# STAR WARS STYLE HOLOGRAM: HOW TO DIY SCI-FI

how's it going? Anthony Fro here, Crate Sci-Fi. Today I'm working on a hologram for my new series, Zenith Run.
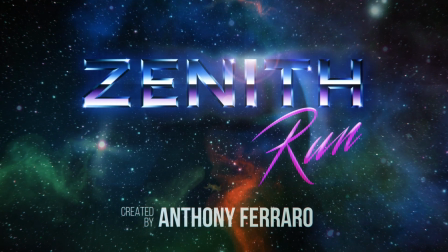0:18 So, you know, for a while it's going to be a series of videos on that project, and part of the reason is that to demonstrate low, no budget is a lot of time, right? It's like you're investing time instead of money. But it's exciting and it's very doable. So, a while back for my short film Erringer, I did a demo of how to do a hologram,
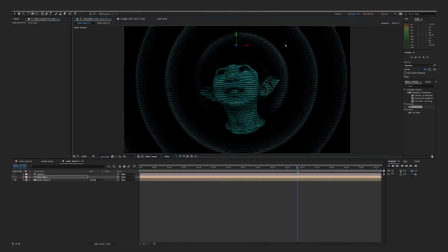0:43 more of like a pixel voxel 3D kind of cool looking hologram, which was awesome. But for this, Zenith Run is more future analog. So I want to do like old school Star Wars style scan lines, right?
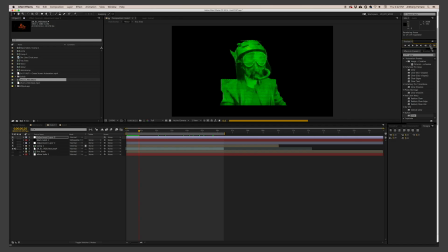0:59 Now, traditionally in Star Wars, it's like a 3D hologram. There's like a device or something and it comes up. For this, my characters talk to each other on screens, but I still want that look, right? So we're gonna do a version of that. And it's pretty straightforward, it's pretty fun, very sci-fi. So I wanna show you, it's After Effects, you know, but it's pretty basic. These videos, you know, real time is probably like a half a day. So, you know, it'll go fast, but it's what the pause button is for. And then what I do is I create all these elements. So once I do the hologram, I've already done my background layers, I've done my comp, I've done my color look. I can start assembling this project. So you'll see here she's gonna do a move, right?
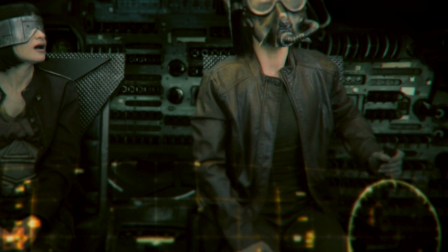1:52 There she goes, she does that move. And I need the hologram to come up, and then now I'm gonna establish the hologram look, right? So let's dive right in. First thing we got to do is key the footage.
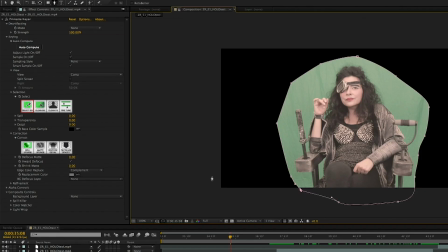2:03 You can use whatever software you like. You can use Keylight, which come with After Effects. I like Primat.
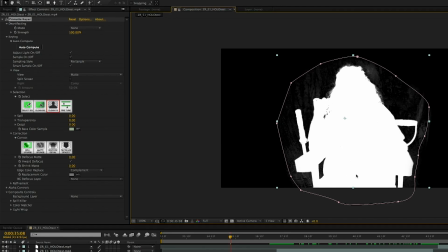2:09 And, you know, you don't have to have a perfect key for this. Obviously, you want to try to get it as good as you can.
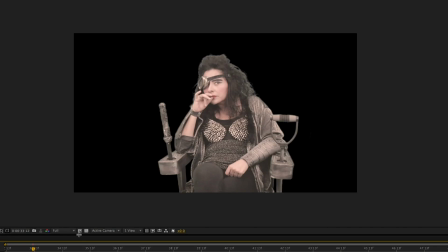2:15 But, you know, we're going to be comping this with lots of scan lines and colors. So just get a good key. That looks good. So now that we got our key, we want to add a little bit of life to this, right? It's just a flat image, and we want to give it a little something, right? A little to show that it's being transmitted, that it's digital, right?
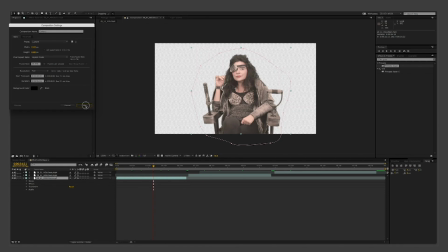2:34 So to do that, now we're gonna make a new composition. We're gonna add some gray to that.
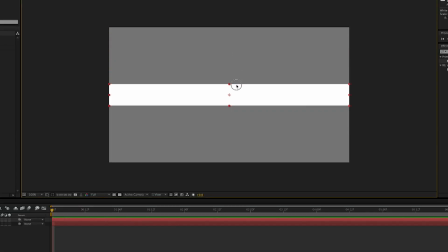2:39 Now we're gonna make another solid, a white solid, and we're gonna squish it, and then you wanna pull it out.
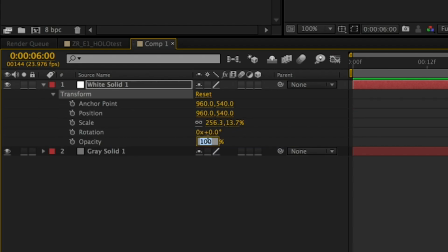2:45 And so we wanna put the opacity at about 10. So now we're gonna do a wiggle expression. You alt-click to position, and we're gonna go wiggle. I've tried a couple different things.
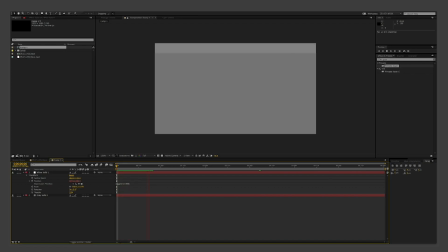2:58 For this, I'm going to do 0.5 and 100. You can experiment, but you see, you're getting that wave, right?
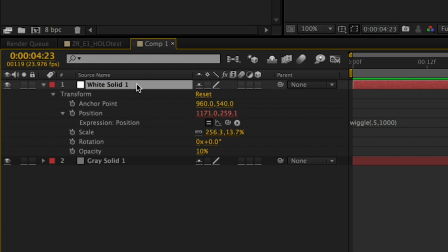3:05 So now we're going to duplicate this, and you don't have to worry about positioning because it's a random, so that's nice.
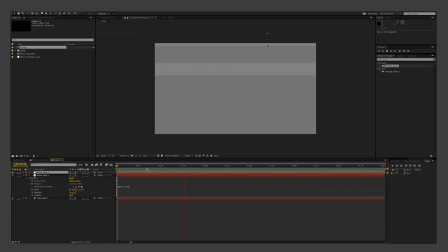3:12 So it kind of just sort of takes on a life of its own. And I'm going to do that again. And then what I want to do now is I'm going to copy it and I'm going to turn it black, right? So we're going to mix it up. These are going to be crossing each other. And so the black just gives it a little more of a dance.
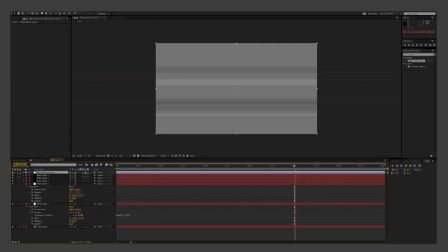3:30 So now I'm gonna add an adjustment layer. And with that adjustment layer, we just wanna blur this a little bit so it's not these crisp lines. And that helps everything to blend together. And then I'm gonna add sharpen. And basically what it does is when it intersects, it kind of looks like bad video, which is what we want.
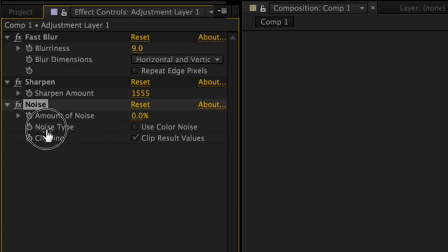3:50 And then I'm just gonna add a little noise to all of this. And now we have our plate to get this cooking.
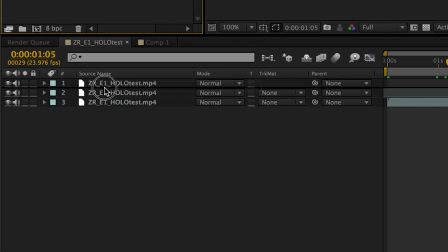3:57 So now we bring it in over the image, and we're gonna put a transfer mode, hard light, soft light, overlay, whatever works. I'm gonna do overlay, and then you click that button, and then it only puts it over the alpha. Now to give it a little extra, we're gonna add the wave warp effect.
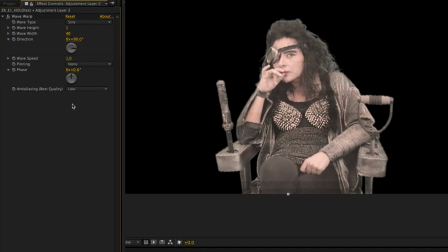4:14 And it's self-animating, so that helps out a lot, but you just wanna use a little bit, like a tiny bit. If you use too much, then it'll look goofy. All right, so now we're gonna add another black solid like we did with the white.
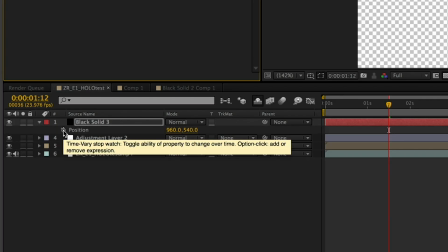4:27 We're just gonna make a little strip, and I'm gonna add fractal noise to that, and we're gonna wiggle that, and so pre-compose that.
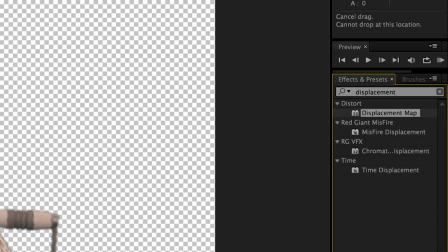4:35 And now what we're gonna do, we're gonna add a displacement map.
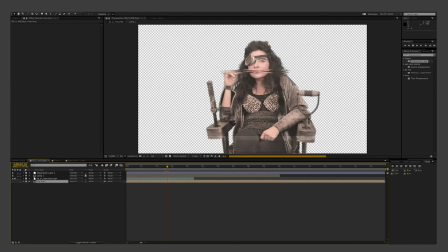4:39 And what that's gonna do is it's gonna give it this traveling sort of scan line bad video effect that looks really good, and it'll bring life to our hologram. All right, so now that we got that, now we want to add sort of the TV scan line look. I think that's pretty much the signature of that Star Wars kind of look, right? And that's the thing that It seems like it's always that way now, but it was actually, that was like the first time we saw it, and it's definitely become like a staple. So lots of times I'm not trying to reinvent the wheel, especially on low, no budget. You want to have these touchstones to sort of elevate your project, right? And to do that is very straightforward.
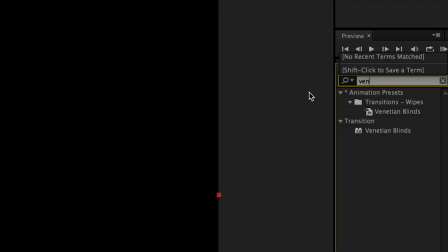5:18 You could do that with this Venetian blind effect, just drop it in there.
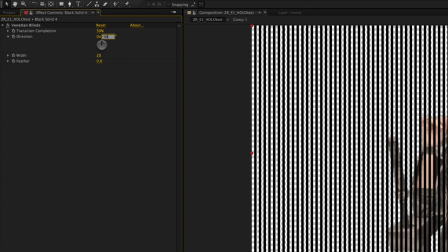5:23 And the key with this is just to make them really fine, like a value of 3 or 4 is usually pretty good.
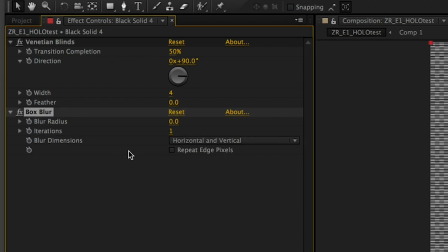5:30 And then now I just want to add a little bit of a blur to this, just to sort of blend everything together.
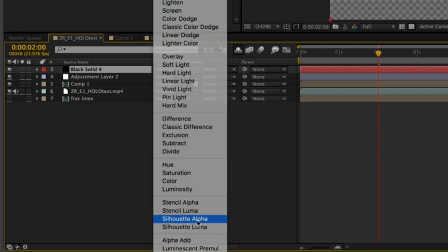5:37 And we're going to silhouette this on the alpha, and boom. All right, so now we have sort of the core of the effect established, built. Now we got to start putting on the wrapping paper. The dressing, the icing, the final touches.
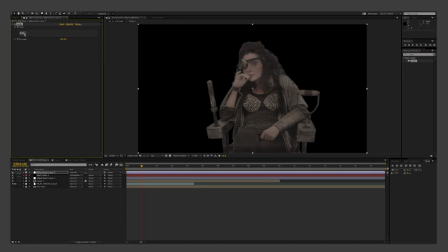5:57 So now we're just going to color it, but first I want to add a chromatic apparition.
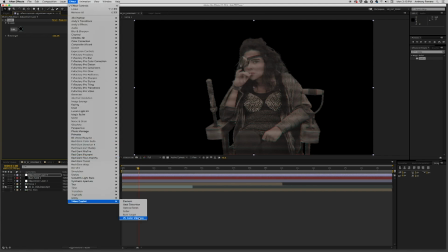6:02 Now I have Magic Bullet. One step, I drop it on there. There's other ways to do that, but I find that the Magic Bullet's the easiest.
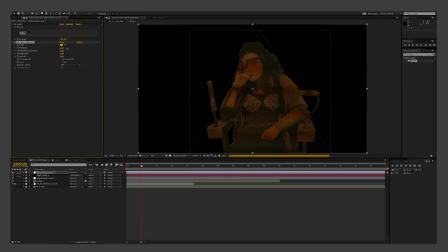6:10 So now with the color vibrance from Video Copilot, we're just gonna add a little bit of color on here.
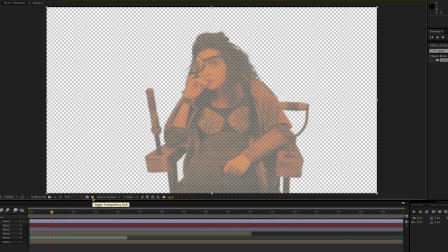6:16 It's a great plugin. You can get it for free. I'll put a link below. All right, now if you wanted that Star Wars style 3D hologram that's gonna come out of a device or something, that's fine. You can stop here. But for me, like I said, mine's gonna be projected like on a HUD, a screen. So I'm just gonna have to do another couple steps again. So if you wanted just that Star Wars look, you could stop here, but this is gonna be like a HUD.
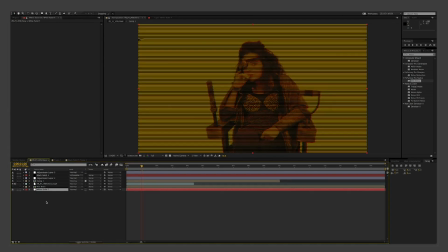6:41 So now, because I'm not doing a sort of 3D floating hologram, I'm gonna add just a little bit of noise in the background.
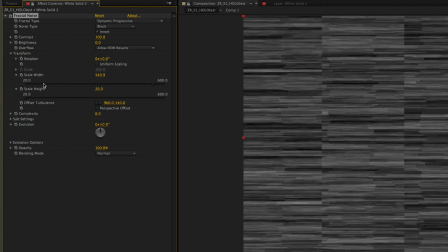6:47 So I do a white solid, I add some fractal noise. Usually I do it cloud-like, but this, because it's digital, I make these squares.
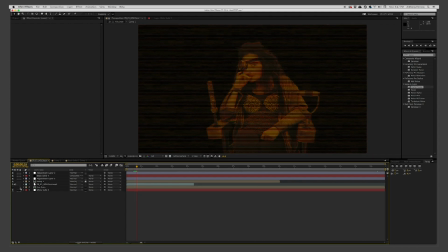6:55 This is just gonna give it a little dancing background. Now to frame that, there's ways to build HUDs. They're pretty straightforward, but for the sake of this tutorial, I'm not gonna do that. You can find these elements online, and you can also build them pretty easily. But what I'm gonna do is I'm just going to use pre-made elements,
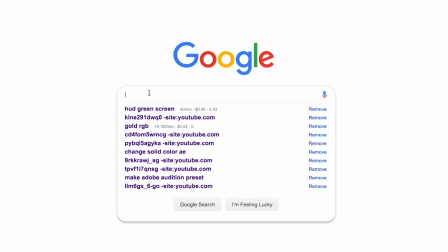7:18 and I'll show you where you can find those. If you just go to Google and you search green screen HUD, you'll find plenty of things that you can use to achieve this. And you know, again, this is just a little detail, but I think these things add value, right? It's just like the little, like the noisy background, the frame that we're gonna put around it. You know, these are things that you don't notice, but if they're not there, you sort of feel like, this is a little janky. But when they're there and working, you don't notice them, right? I know that's a cliche, but it's a cliche because it's true, right?
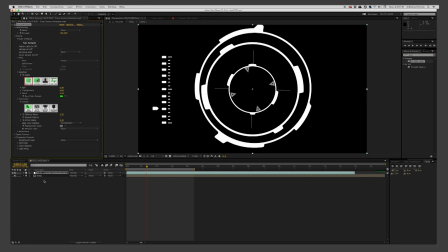7:54 All right, so now that I got this HUD, I'm just gonna key it out, and I'm just gonna use a series of masks to just kind of get my desired shape.
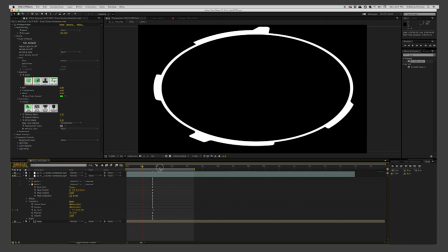8:02 Like I said, I just want to frame this messaging system that's going to be in between the ships in my show.
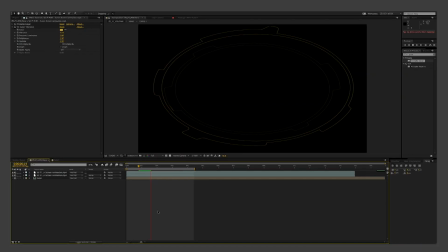8:09 And I'm adding the same VC color vibrance that I have on the hologram, just so that everything blends together.